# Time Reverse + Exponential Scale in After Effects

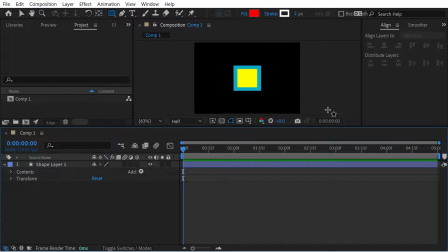0:00 Hello, welcome back to another video in Artifacts. I want to look at a few different things we can try, actually. One is time reverse and one is exponential scale. So let's do both of those. We'll maybe start with rotation. So we'll do rotation here. And we'll go, say, 720 degrees.
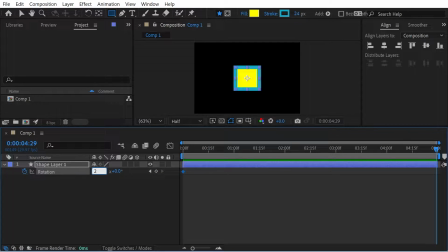0:17 So it's going to be two full rotations. And let's take a look. So you can see we're rotating clockwise.
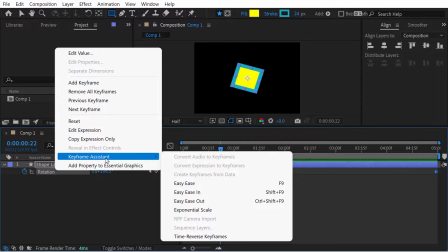0:27 What we could do then is we right click here, keyframe assistance and time reverse keyframes.
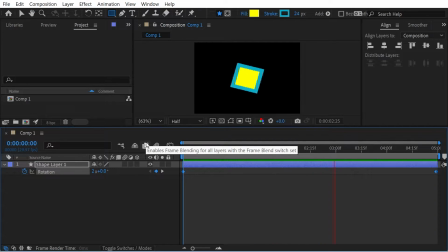0:35 Now we're rotating anti-clockwise. So that's a simple way to do that task rather than manually doing it. All right, now let's do something with the scale. So the scale, say we want it to get larger. So we'll go from zero and we'll go to
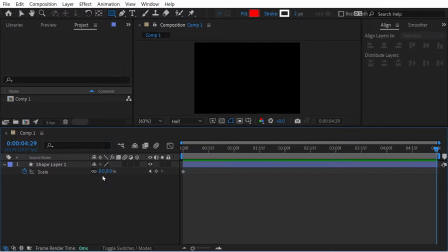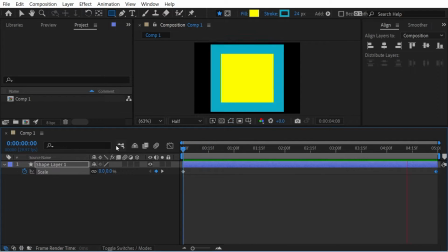0:59 300. Okay, that's fine, right? Because of the linear growth there, you'll notice that at this point of the animation,
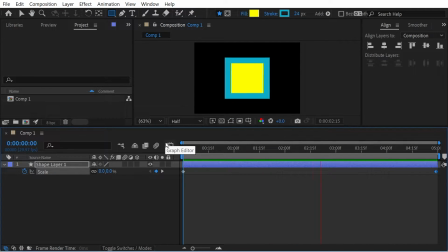1:07 it's really going fast, and now it's crawling through the line, right?
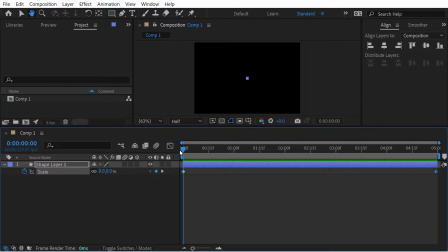1:13 And that's because it needs exponential scale,
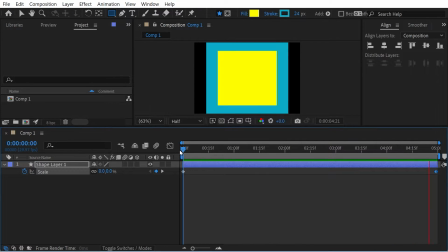1:16 because it's like the percentage that it's growing is less noticeable at larger sizes.
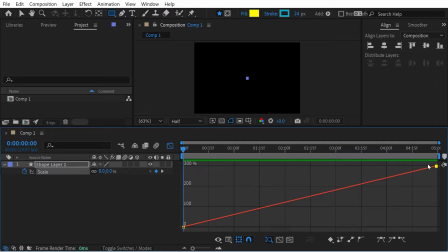1:23 If we look at the graph here, you can see it's just going like a flat rate. And that isn't really what you want. So the way to fix that is to use exponential scale. So if we look at these keyframes, we'll select the keyframes and we're still gonna go from 0 to 300.
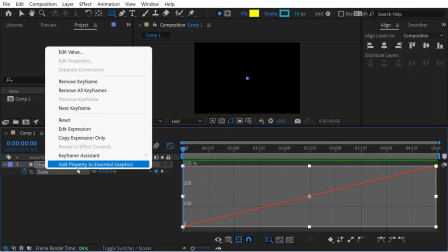1:43 And actually I could just do it here and you can see it directly. So we've got the keyframe selected and we're gonna press this button here, exponential scale.
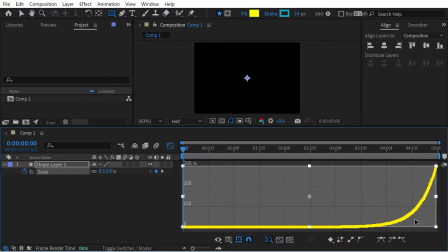1:50 And you see the graph has completely changed. So now it's gonna go much faster at the end. And that means it's going to be more reasonable in terms of the growth.
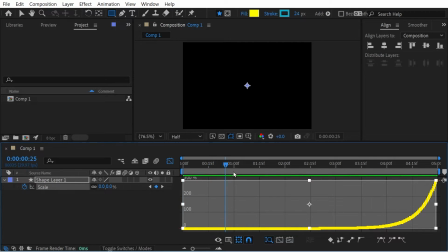2:00 So let's just take a look at that. We'll just start here as the work area.
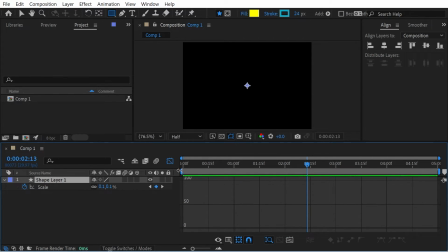2:07 Let's just start the work area a little bit later, because obviously it's so little at the beginning, it's barely noticeable. So we'll just do the work area here. You can see that way, it seems to be smoothly increasing in size, right?
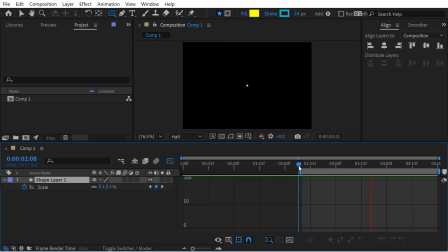2:27 And that's the way that you can scale objects up and it looks like it's going at exactly the same speed rather than that slowdown at the end. And that's really all I wanted to talk about today. So thanks for watching.